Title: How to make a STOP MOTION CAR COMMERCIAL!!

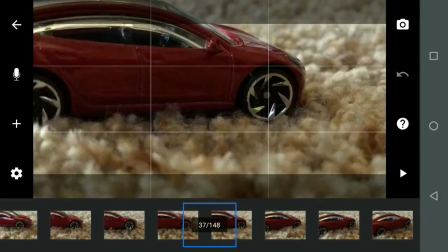(4:17)
It's a little difficult to do in animation, but all you have to remember is that when you're doing this,
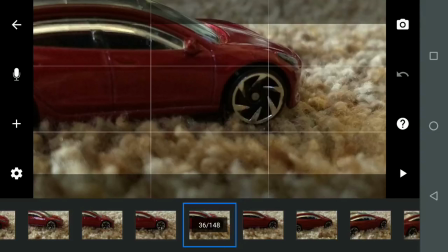(4:24)
just move your phone or your camera and keep the car at the same movements.
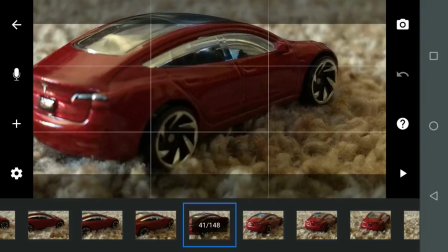(4:31)
And that's why onion skin is very helpful for animation.
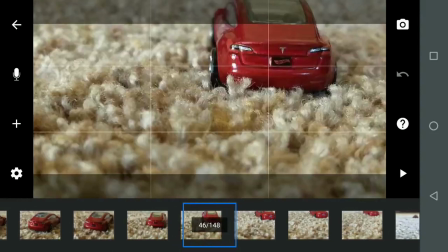(4:35)
Now the camera starts falling behind and the car zooms ahead,
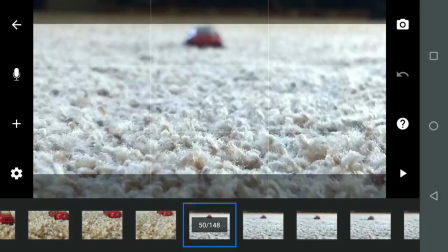(4:42)
and then that shot ends. And then this shot, the car comes up
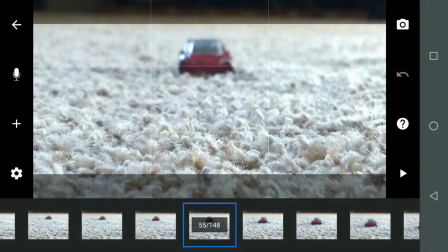(4:51)
and it's out of focus because it's focused on the carpet in the front, and the car reaches the camera,
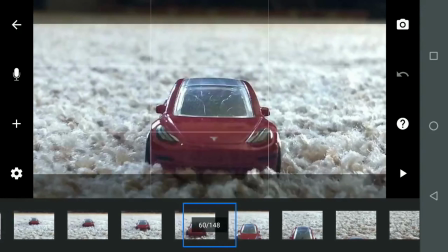(4:59)
and when the second the car reaches the bottom of the frame,
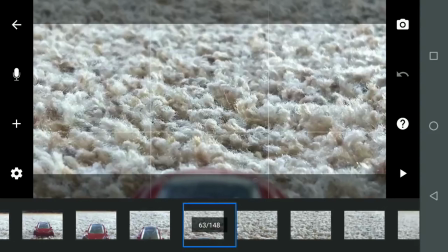(5:03)
camera tilts down, tries to follow the car, but then the car keeps going too fast, so then it turns into kind of a blurry
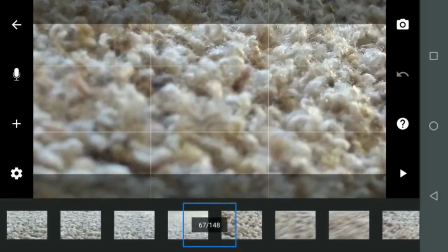(5:12)
action right there, and then that blur and that tilt down,
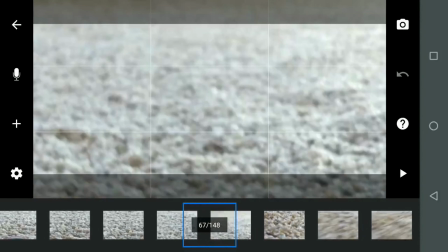(5:17)
which is only a couple frames, helps transition between these two frames.
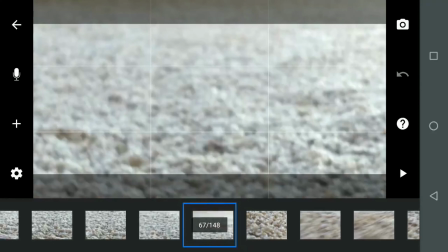(5:22)
So when you're playing it back, you almost don't even notice that there's a cut between two different angles there.
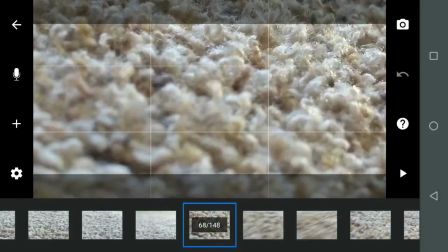(5:28)
Next angle, I'm pulling up from the carpet,
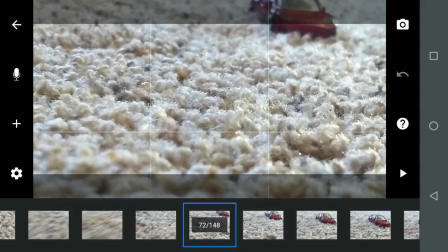(5:34)
so you notice it's blurred, and all of a sudden the car's coming around here,
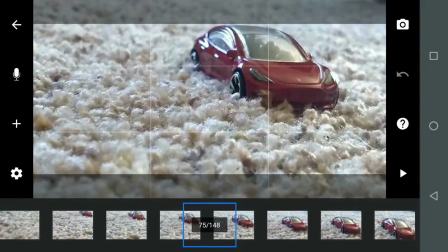(5:40)
and car comes in, and meanwhile I'm still animating the car, but I also have to remember that I'm moving the camera. And this can be very tricky to do, but again, onion skin really does help.
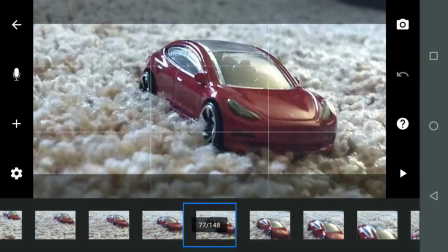(5:54)
So, go through this, the camera gets closer to the car,
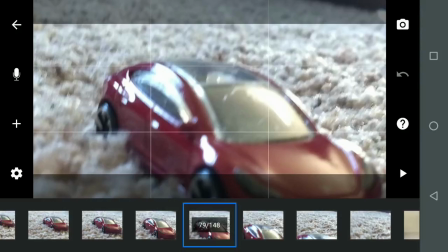(5:59)
and it starts getting a little blurry because I wanted the camera to go almost right over the car,
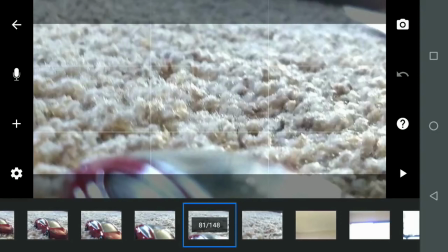(6:06)
and there's a little glint in the windshield, which really, I think, helped transition between this
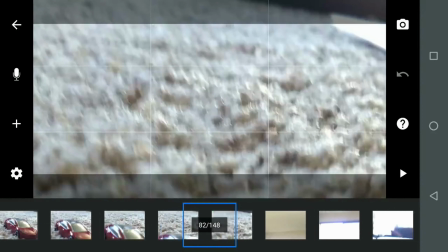(6:16)
frame, which you can see the glint, and then it goes blurry, and then it comes down from the roof.
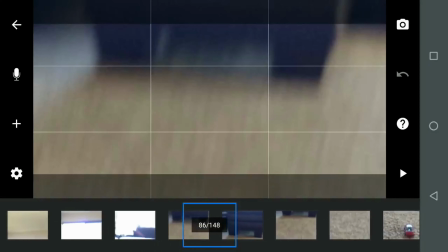(6:22)
There's a window, and it's really blurry and bright light there.
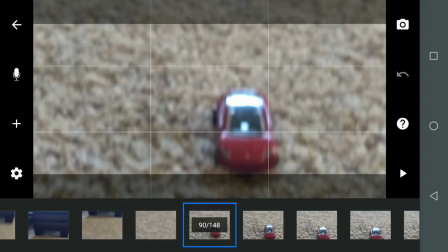(6:28)
And then it comes down, oh, and there's the car, and it pulls in, and then this is a weird shot.
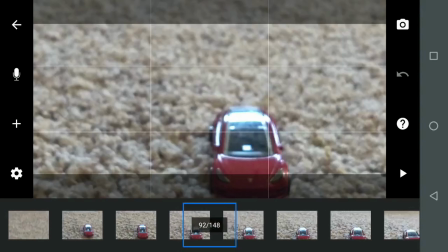(6:35)
It tilts up, but at the same time the camera comes down physically.
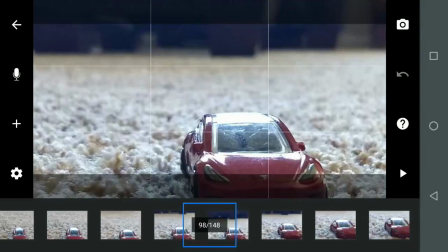(6:40)
So the camera's tracking the car until it comes level with the car.
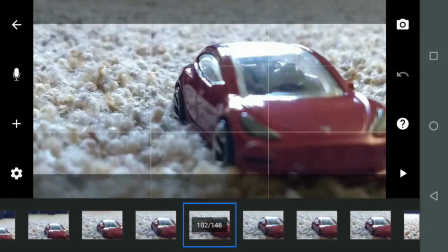(6:47)
And then the car, meanwhile, I'm animating the car, and I slow the car down,
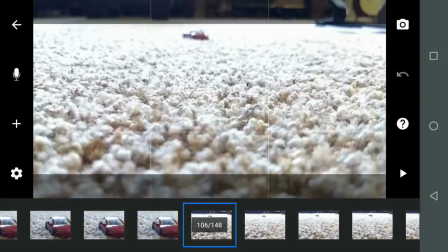(6:51)
and then right there you notice it focused and then it unfocused.
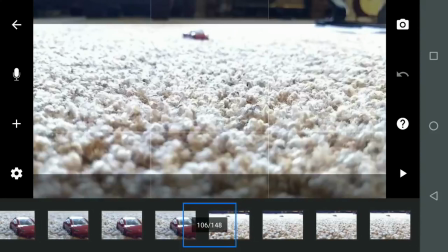(6:57)
So if you want to spend more time, of course, you can get better results. For the next shot, I wanted to have like a basic dolly shot, is what you would call it,
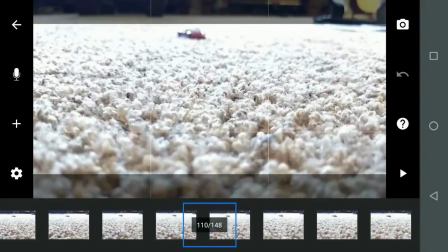(7:06)
where the camera moves in towards the object, which in this case is the car.
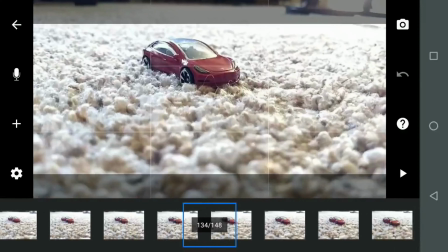(7:12)
And when you come to the final spot where the car is and where the camera is,
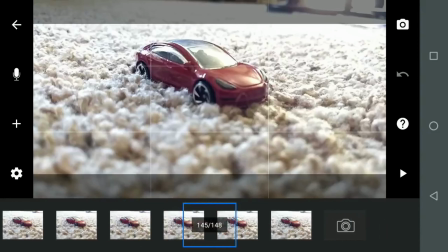(7:19)
it's right on focus, and that's how the animation ends.
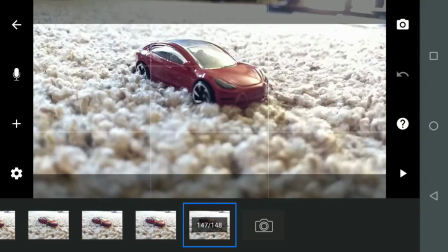(7:24)
And of course, if you spend more time on the sets, you spend more time on your animation, it's going to be a lot better. And of course, if you have any questions, let me know in the comments below. And then check out one of these two videos. You can also subscribe right in the middle.
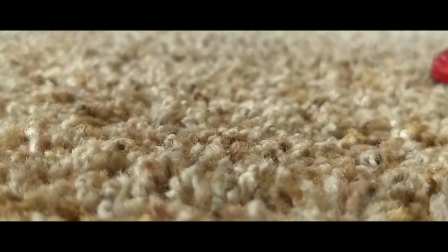(7:39)
That's all for today, guys, and I'll see you next time on Learning Curve Tech.